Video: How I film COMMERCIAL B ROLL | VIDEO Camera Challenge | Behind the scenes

Stop. No, no, no, no, no, not yet. This is not a typical slow motion B-roll. This is not a typical commercial. Spring is here, summer is slowly coming. This is a little fun practice commercial video because it's a camera challenge, video camera challenge for me and for you. I'll explain everything. Now go.
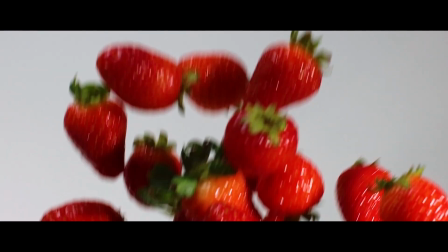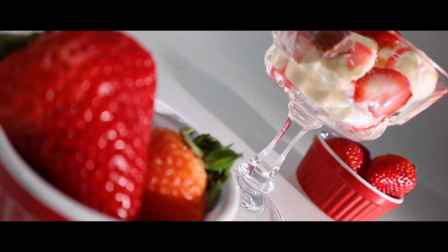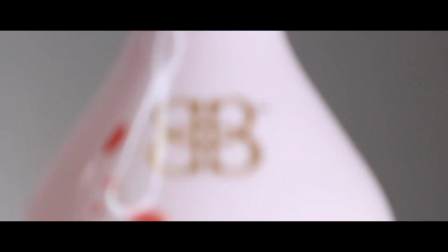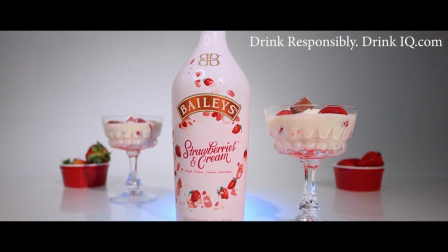And if you are new here, welcome. My name is Zdenka Darula. If you want to learn how to take better photos and videos with the latest gear and possibly participate in creative camera challenges, consider subscribing.
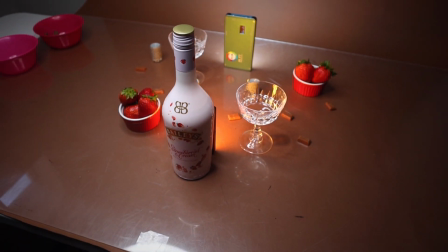Those who were watching my print commercial video I did a few weeks ago know that I was going to do video commercial of the same product as well,
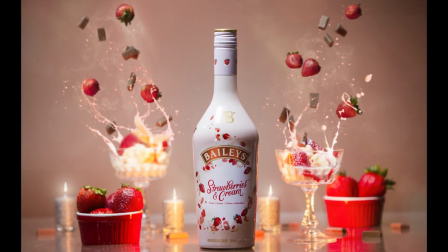which is this video, another camera challenge. And just to be perfectly clear, Bailey's is not a sponsor of today's video. They don't even know me, in fact. I just chose this product to be the main object. I call it a practice video because this is not really a commercial, but I could see it play it somewhere, maybe in a lounge, in a bar, or in a club.
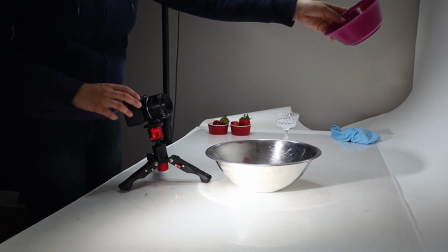I did this to play around a little bit, to gain more experience, to play with light, to get familiar with all the new equipment. So basically, whenever you get a new equipment, you should practice a lot to get in sync before you actually do something for a client. This video might be a little bit different than the general videos on YouTube because they usually show only the best. I'm gonna show you the bad too. I'm gonna show you some of my mistakes I've made. I'm gonna critique myself a little bit too because we all learn from mistakes.
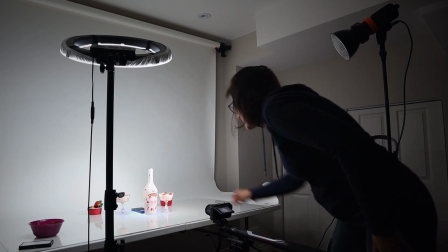The initial thought was, I want to make something different because I see everywhere the same type of slow-mo videos over and over and over.
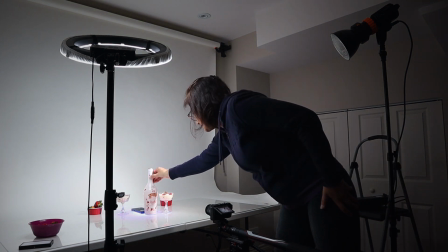I wanted it to have energy, fun, happy, summery, inviting, tasty, girly.
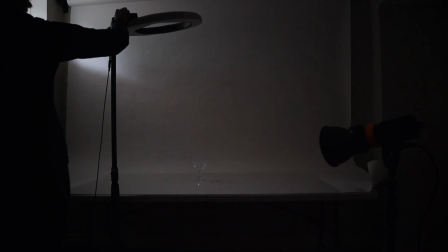Let's face it, those colors are quite girly. The brown background I was using for a photo version didn't work.
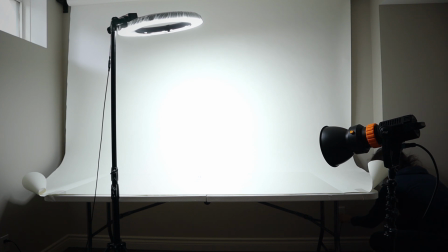It was just simply too narrow. So I went for the white because it's clean, airy, and bright.
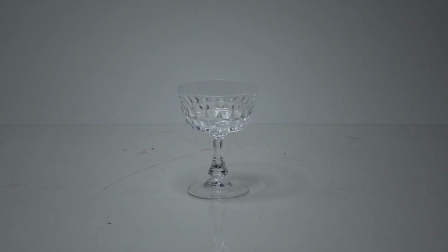On the top of the table, I placed a plexiglass. Mine is old and full of scratches.
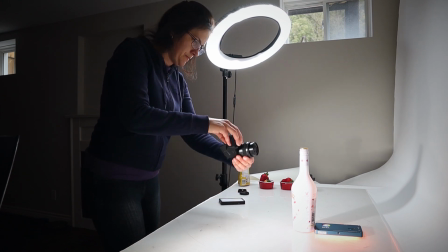If I was really filming for a client, I would have to get a brand new one. To light the white background is a bit tricky. If I did photos, it's a piece of cake for me, but for videos, a little bit challenge.
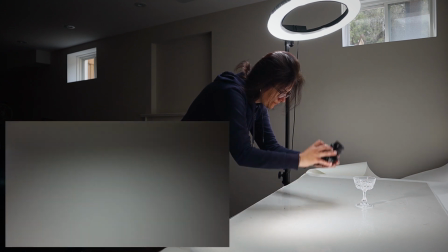One light I placed sort of from top corner, and that was continuous ring light I use a lot.
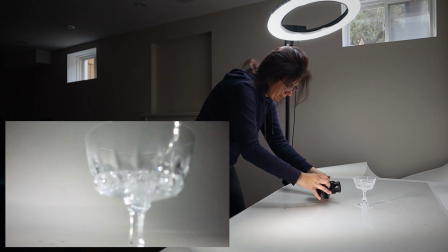The second light I used in this video is Falcon Eyes light.
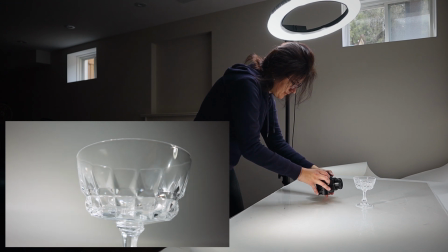I'll review it actually next week. I needed a strong spotlight so the glass wasn't so dull looking. You can make this light very wide and you can make it very narrow, so I kind of narrow it down quite a bit. I was filming with Canon M6 Mark II, which is filming, by the way, right now. The first lens I was using was just a kit lens, 15 to 45 millimeters, because I needed a little bit wider shots.
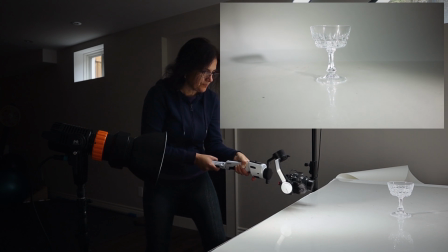First shots were just going forward. I tried to do it handheld, but I was getting there too much shake, so I used the Moza Aircruise 2 gimbal.
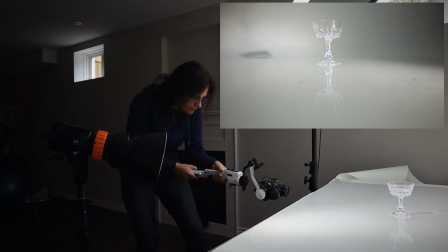I went very low to get as much reflection in the glass as possible.